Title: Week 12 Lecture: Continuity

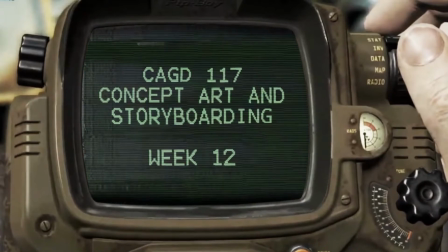(0:18)
New data received. Hello? I hope this broadcast is going out, and that it finds all wastelanders in good health. Professor Taylor here, out of the bunker and searching the mean streets of Chico for caps and snacks. Congratulations to everyone for making it to week 12 of the course. It's been a massive 5 weeks since I had the pleasure of having everyone in my classroom, and we are now 3/4 of the way through the semester and that much closer to summer.
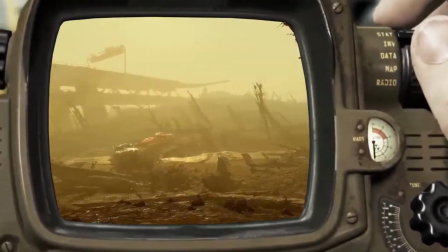(0:47)
I encourage everyone to ensure they stay hydrated and healthy as things start to heat up.
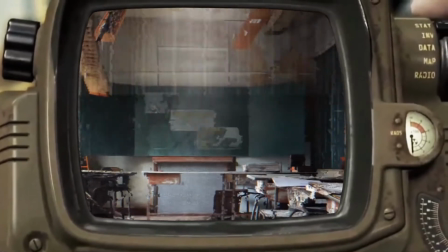(0:54)
Today's lecture will be on visual continuity and composition while storyboarding for film.
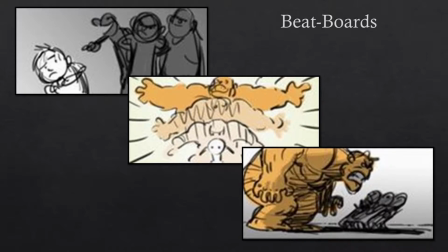(0:59)
First, I wanted to identify beatboards and give you a brief outline of their purpose and how they differ from storyboards. They are a great way to gather and convey most distinct parts of a broad story idea in a shorter amount of shots.
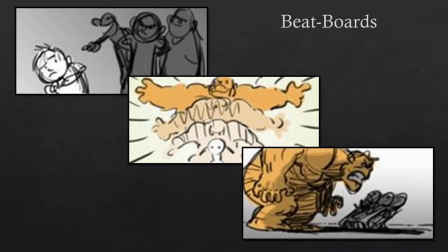(1:13)
Each single image represents a sizable scene or aspect of the story without fleshing out the whole scene in any detail. If you think of a children's book and how large images can represent whole sections of the story, then you'll have an idea on how beatboards are utilized for all types of initial story visualization.
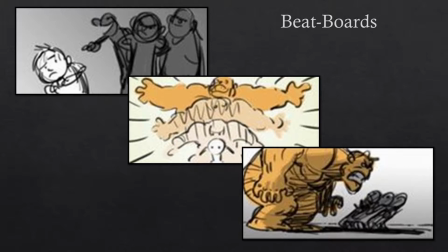(1:33)
It is perfect for a short pitch, as you can get your general idea across without going into real depth. Looking at the images on the screen, we can see here that we have a child who's being bullied. The child gains the ability to turn into a monster, and he uses that ability to scare the bullies.
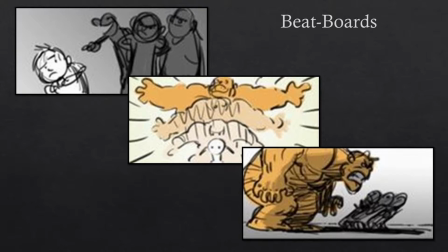(1:51)
Now, this is an overly brief view of a story, but I'm sure you get the idea on how beatboards can be used to synopsize a larger story.
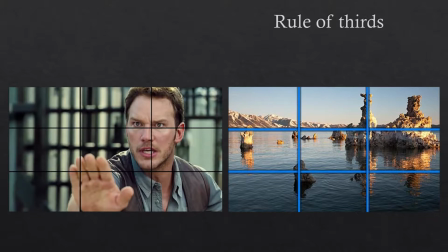(2:00)
The rule of thirds is an important concept concerning the composition of elements of your shot. It involves dividing up your image using 2 horizontal and 2 vertical lines as shown on screen. You then work to position the most important elements of your scene along those lines, or at the points where these lines intersect.
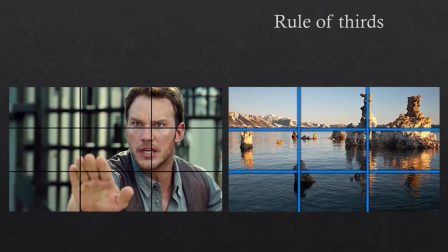(2:18)
Utilizing the rule of thirds means the subject isn't centered in the image. Instead, the main focal point is off to one of the sides. Using the rule of thirds draws the viewer's eye into and around the composition, as opposed to focusing the eye on a single point of interest.
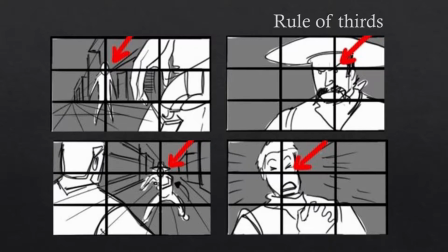(2:34)
Here we can see the rule of thirds applied to a sequence of shots. We can see both the main characters remain squarely along the guidelines, with heads centered on the same points even when the camera shifts from close mid shots to over-the-shoulder shots.
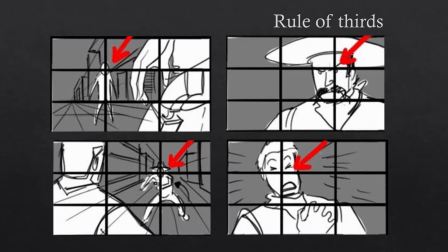(2:49)
This use of the rule of thirds keeps the audience's understanding of what is happening to who, even with shots in quick sequence, to a solid application of the rule of thirds, as well as screen direction, which we will discuss in a moment. With the focal point being the aspect of the scene that we want the audience to focus on,
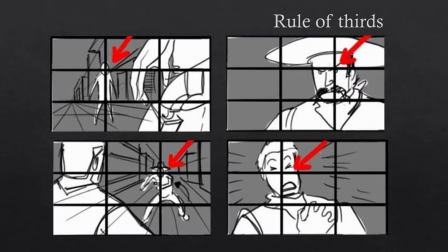(3:07)
this is usually what we bear in mind with the utilization of the rule of thirds and how we place our point of interest. In a close-up shot, it's not uncommon for this to be the eye.
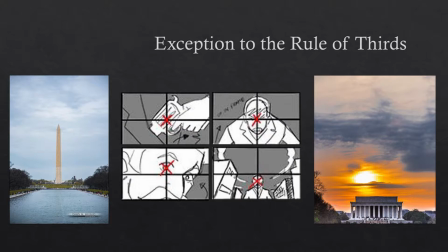(3:16)
A dead center shot uses just 2 lines, one horizontal and one vertical, for a video game crosshair style mid-frame. A dead center focal point is commonly used for cut-in shots, as it can be considered a blunt force approach to cinematography,
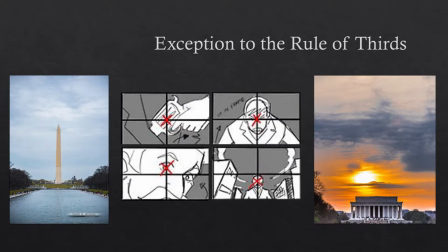(3:32)
but is an effective way to ensure the audience sees what is quickly occurring, telling them to essentially look at this. With these shots, it's common for the focal aspect to be just above or just below the center point. Above center can be used to maximize the subject on screen, and below to frame the subject within a location.
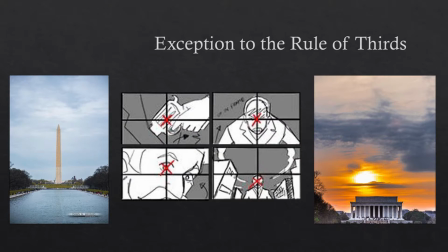(3:52)
Those of you who are partial to a little bit of anime may notice that this shot is not uncommon, utilized as a means of managing a lot of rapid on-screen changes to what is occurring.
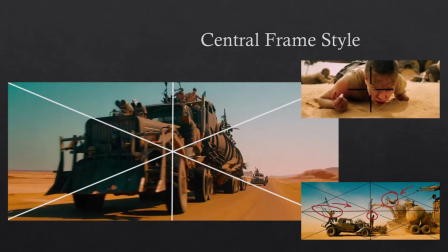(4:03)
Some masters of cinema have been known to heavily use this approach and achieve strong results, but it is from a position of greater understanding of visual composition and how to break the rules effectively. Mad Max Road Warrior is perhaps one of my favorite examples of how this rule can be broken to strong effect,
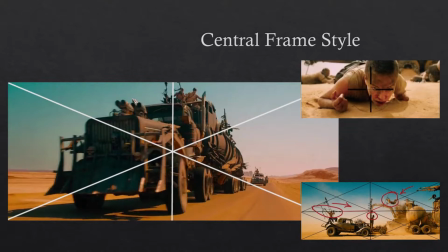(4:20)
with this approach commonly known as central frame editing or central frame style.
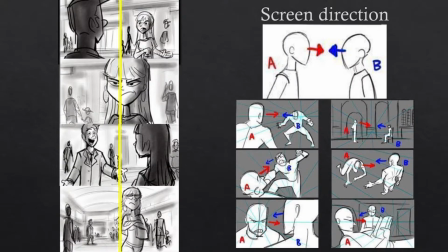(4:26)
Whatever angle the camera frames your subjects, a sense of consistency is important in the placement of your subjects to create what is known as screen direction. Whenever you change the direction of characters on screen, you pull a viewer from the natural flow of dialogue and action,
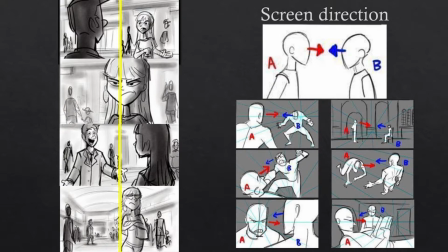(4:42)
forcing their minds to reassess who is situated where before they are able to settle back into the flow of the scene. On screen here we have 2 selections that outline how this is done. Feel free to take a moment and appreciate how screen direction is maintained, even with some dynamic shots.
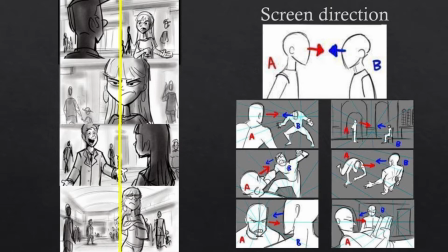(4:58)
Looking at the images on the left, the male is always on the left side of the screen looking right, and the female is always on the right side of the screen looking left. When this is flipped, the jarring visual has broken what is called the 180-degree rule.
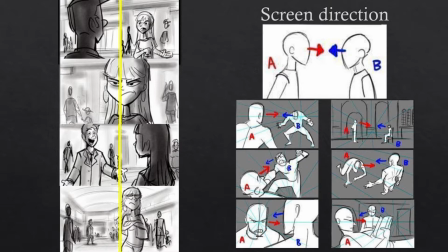(5:12)
Kubrick used this frequently during The Shining to create a sense of unease and visual discomfort while viewing the film. So if broken, it should be broken purposefully. As with any rule, other than submitting work on time, of course, that rule should never be broken.
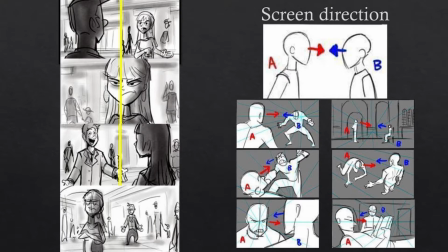(5:29)
With that in mind, in this left sequence we can have the disgruntled female changing screen direction by moving off screen to the left. In this way, we create a modicum of discomfort for the viewer that mirrors the discomfort of the characters.
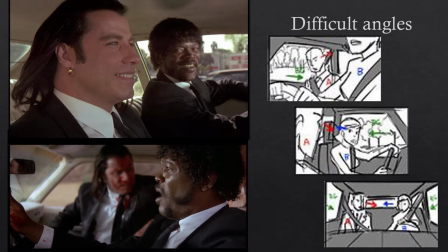(5:44)
As a storyboard artist, you will be faced with many difficult angles, often related to challenging environments such as confined spaces. The goal remains to find ways to maintain visual comfort for the audience. During a driving scene, the driver will be constantly shifting the direction of their head to assess the road and surroundings,
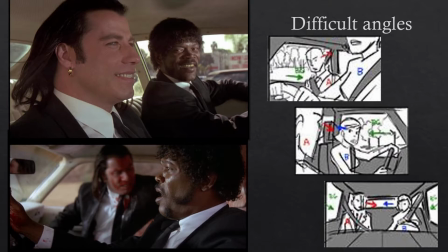(6:02)
looking ahead, in mirrors, or twisting over their shoulder. This makes it harder to maintain clarity and scene consistency, but effort should always be taken to maintain the screen side for each character with angled shots.
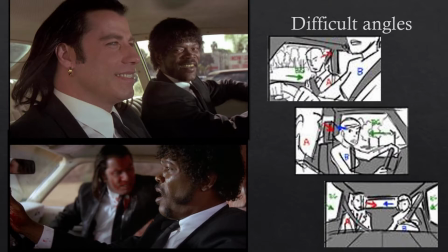(6:14)
Here, we see difficult examples of maintaining screen direction during car shots, deftly done with the angling of the camera in these side shots pictured. Such shots will see certain rules broken, such as backseat shots switching character screen direction,
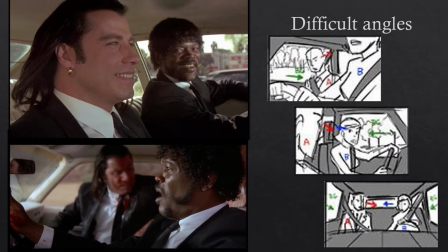(6:28)
and with the background moving left in one shot and right on the other. But as people generally understand how cars work, this creates little to no issues.
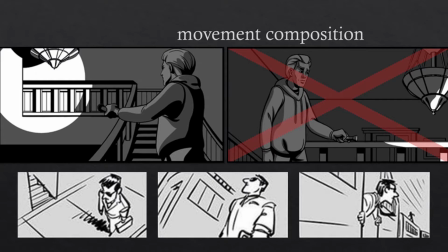(6:38)
When working to develop a sense of motion within your scenes, you need to assess how motion will be compositionally conveyed through your sequence of shots, as well as with the single shot. Across the top of the screen, we see a character at the bottom of stairs, with him positioned on the right, looking left and shining his light up and left.
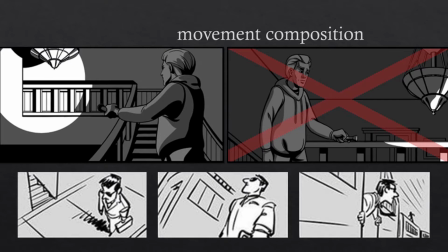(6:57)
It is clear which direction he is going. This is known as a leading space. The subsequent shot has the character at the top of the stairs, with leading space depicting the character going right. But with this composition, we have lost a sense of forward momentum by switching screen direction from one shot to the next.
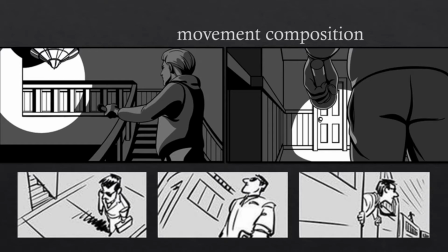(7:15)
Changing the subsequent shot to an OTS, or in this case an OTB, maintains the character's placement in the right of the frame and a sense of forward motion for the character and audience with the light and space. To reiterate, keeping the character in the same area of the shot,
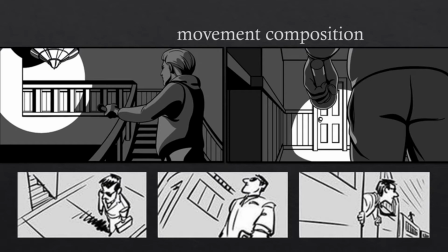(7:31)
particularly with intermittent shots of the subject, is a great way of maintaining visual consistency.
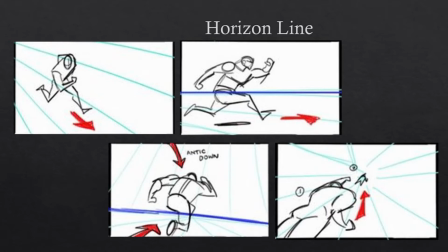(7:37)
As we advance into the thumbnail sketch phase, it's helpful to ensure clear horizon lines are present when presenting frames. A simple horizon line is a good way to provide rudimentary visual context to your camera angles.
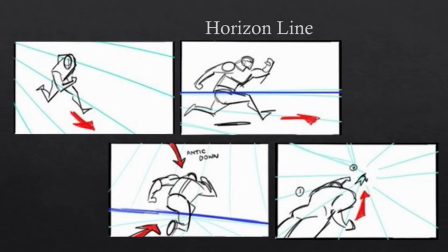(7:50)
Utilizing clear point perspective is a great way of achieving this and will be discussed in more depth in future weeks to give the subject a little more clarity.
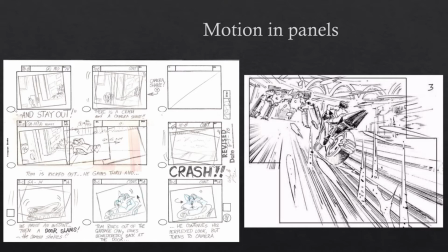(7:59)
As previously directed, on Blackboard, Resources, Storyboarding, we have a template for your storyboards to be used in Photoshop. That said, there are a lot of great resources online for storyboard templates, and you're welcome to utilize them if they're of a high quality and resolution.
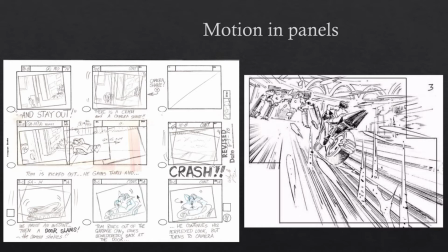(8:16)
If in doubt, please reach out to me for confirmation. A lot of artists draw their own frames, as this allows for additional creativity and freedom in the conveyance of action and dynamism that may occasionally be better achieved outside of single, separate frame sequence templates.